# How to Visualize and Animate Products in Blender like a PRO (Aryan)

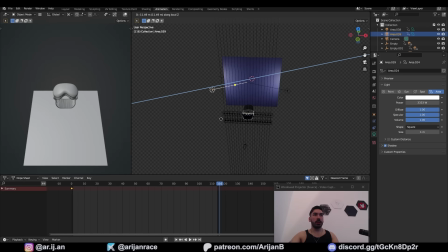4199s
Anyway, keyframe this again the same way we keyframed the other one. Bring it a little bit closer over here. And now we have a pretty cool lighting situation going on here.
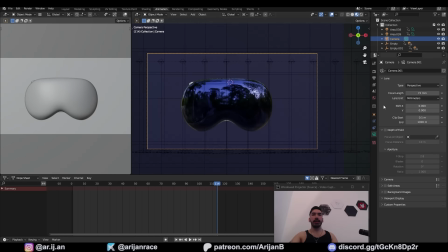4206s
I'm going to select my camera and I want it to start quite close like this. So to do that, I'm going to set the focal length to something like 73. That has to be frame 0. So click on this button to keyframe this setting on frame 0. Then move over to the final frame. And on the final frame, I want this to be a little bit further out.
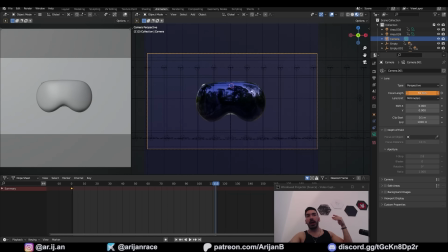4223s
So I'm going to reduce the focal length to something like 55. Keyframe that again. Again, set the interpolation to linear. Make sure to adjust the size of the plane if you have to, because we don't want to see no edges here. And now it's slowly going to be zooming out as these lights are appearing, and that's going to look cool as fuck. That's animation number 1. Let me show you animation number 2. I'm going to keep more or less the same lighting for animation number 2.
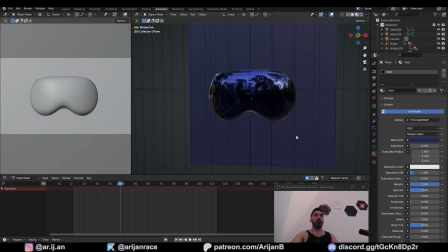4245s
Except in animation number 2, I want my camera to start over here and slowly move to underneath here.
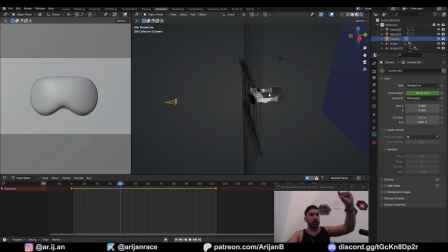4250s
So to do that, we're gonna have to have an object in the middle of the headset around which the camera is going to pivot. If you want the camera to rotate around something, you can't animate the camera, it's gonna look like a mess. So place the 3D cursor over here. I'm going to add a new empty called arrows. Select the camera, shift select this, control P, parent this, and now when you rotate this, the camera is going to move along with it.
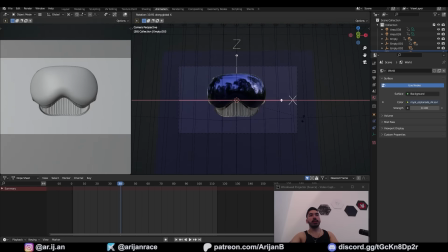4269s
Now when you go to camera view and if you select this, you can see what the camera is seeing as you rotate this object.
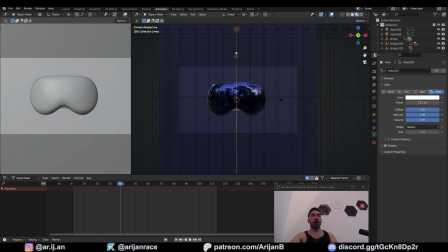4274s
You can always change the relative position of the camera as well. I want my animation to start around here somewhere.
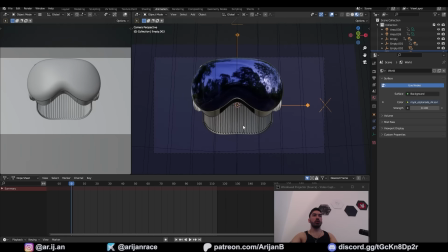4279s
That's going to be frame 0.
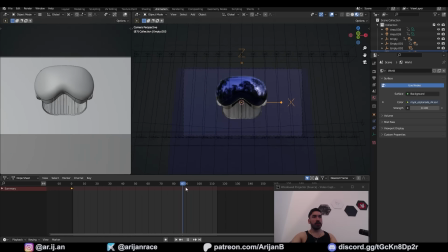4281s
So select this parent object, I keyframe location rotation, then move on to the final keyframe, and that's going to be from further down here.
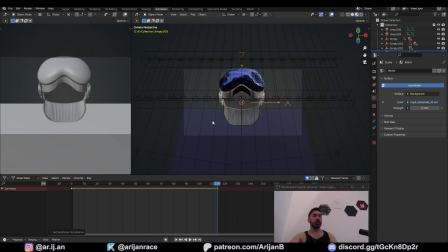4289s
Again, keyframe location rotation, linear interpolation, and I'm gonna delete the keyframes for the zooming shit.
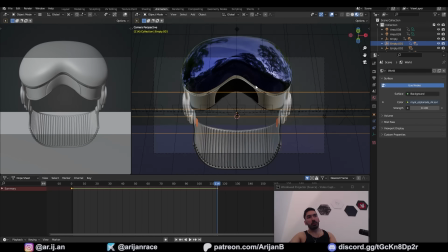4294s
So I want my camera to be a lot closer for this animation. The purpose of this animation is to show the details from underneath this headset. So maybe we'll make the lower position even lower to something like this. I want this animation to be quite slow, so I'm going to stretch these keyframes further apart.
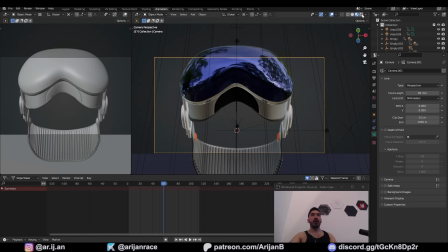4306s
This is what the animation looks like. Keep in mind that right now the lighting is more or less the same shit as before.
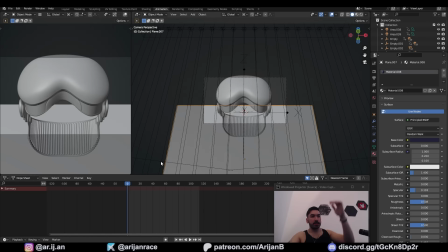4311s
We have to fix the background because we have to have a ceiling for this animation. So we can just push this way back so it's not visible at all in this scene.
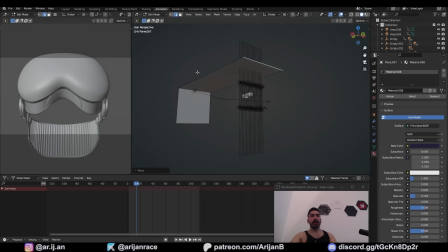4318s
And we're going to extrude the top edge and bring it forward so that we have a ceiling like this. Now check the animation to make sure that at no point you're sticking out of this ceiling.
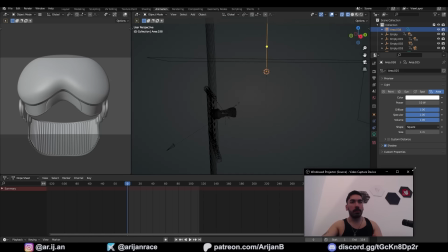4325s
And using the same background lighting method that I just showed you a couple minutes ago, I'm going to animate a light up here on the ceiling. So I want to start with a dark scene. So this is where my light is starting out. As you can see, it's producing some light which is visible on the ceiling in the background.
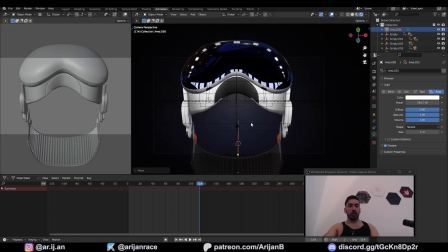4339s
In the final position, I want that to be something like this. So we're going to keyframe the location of the light, also going to keyframe the power.
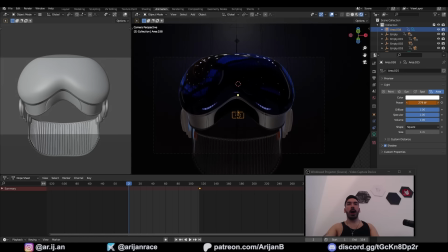4345s
Then on frame 0, I'm going to reduce the power to something very low and keyframe that there. Now as we roll the animation, the light is slowly going to appear in the background. Again, this is going to be faster than the preview we can see right here.
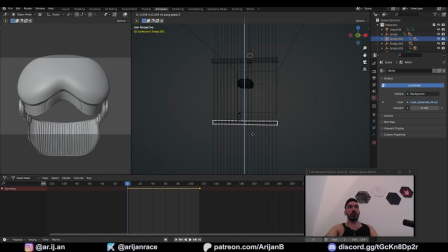4358s
I also want these lights to move from side to side. I don't just want them to appear like this. So I'm going to make their starting position somewhere out here. Keyframe that to overwrite the old keyframe here. And now they're going to come in like this, which is going to make these reflections move more.
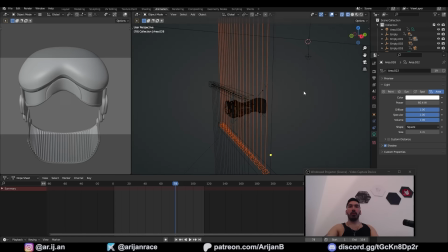4372s
I also don't want these lights to be as powerful because I'm trying to showcase this area right here.
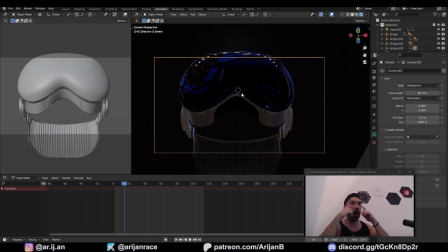4376s
On top of that, here's the coolest thing that I like to add to animations from time to time. I want to make this blurry at first, but then the camera starts to focus on the object better.
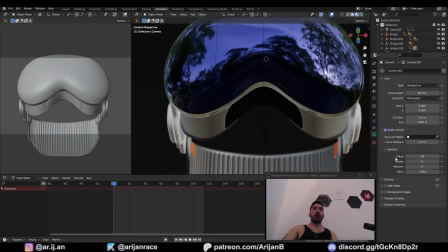4384s
So select the camera, go to the camera properties over here, check depth of field, and now there's going to be a little bit of blur on the objects which are outside of the focus area.
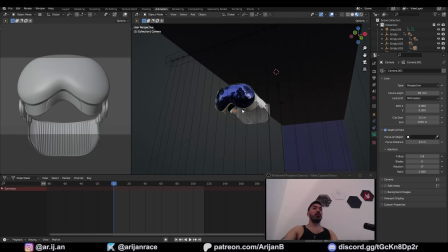4393s
You can control the focus distance. Obviously, if the object you want to focus on is 9 meters away from the camera, that's the distance you want to set here.
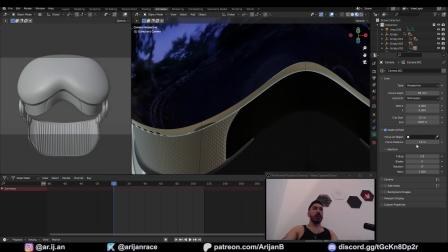4400s
You can slide this to figure out when the right area is in focus. In this case, for me, it's something like 15 meters, and anything which is further or closer than that is going to be blurry.
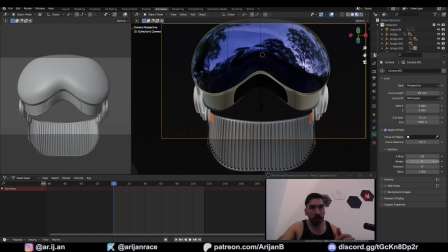4407s
How blurry it's going to be, you can control by reducing the f-stop.
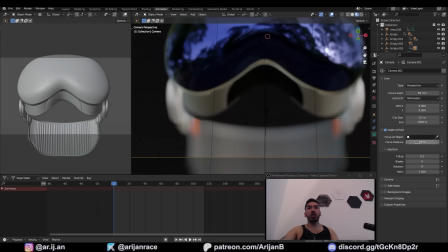4411s
If you reduce the f-stop to the minimum value, everything which is not exactly on the focal distance is going to be extremely blurry. You can also keyframe both of these properties. So we're going to start with everything being quite blurry like this.
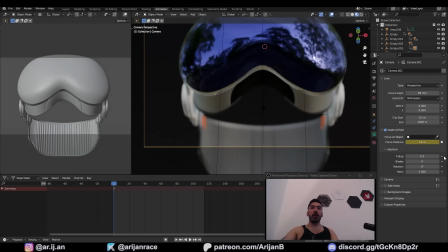4423s
That's going to be on keyframe 0. So keyframe both of those properties while your marker is on the first frame.
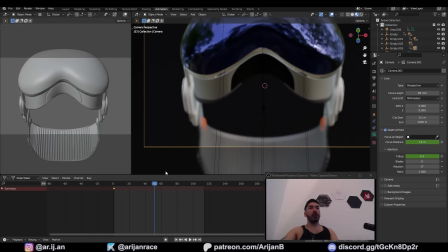4428s
Then as you move forward approximately halfway through the animation, I want everything to be well in focus here.
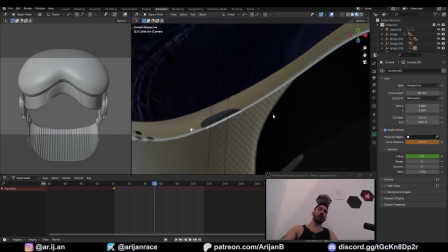4432s
So while my f-stop value is still low, I'm going to move my focal distance to these details down here.
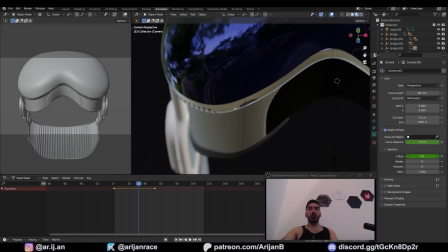4437s
Keyframe that. Again, set the interpolation to linear. And I'm also going to increase the f-stop to make the other stuff a little bit less blurry so it's not so extreme.
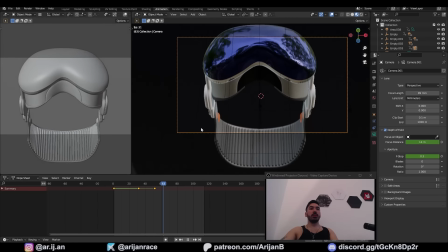4445s
Now as you can see, everything comes into focus as the animation progresses.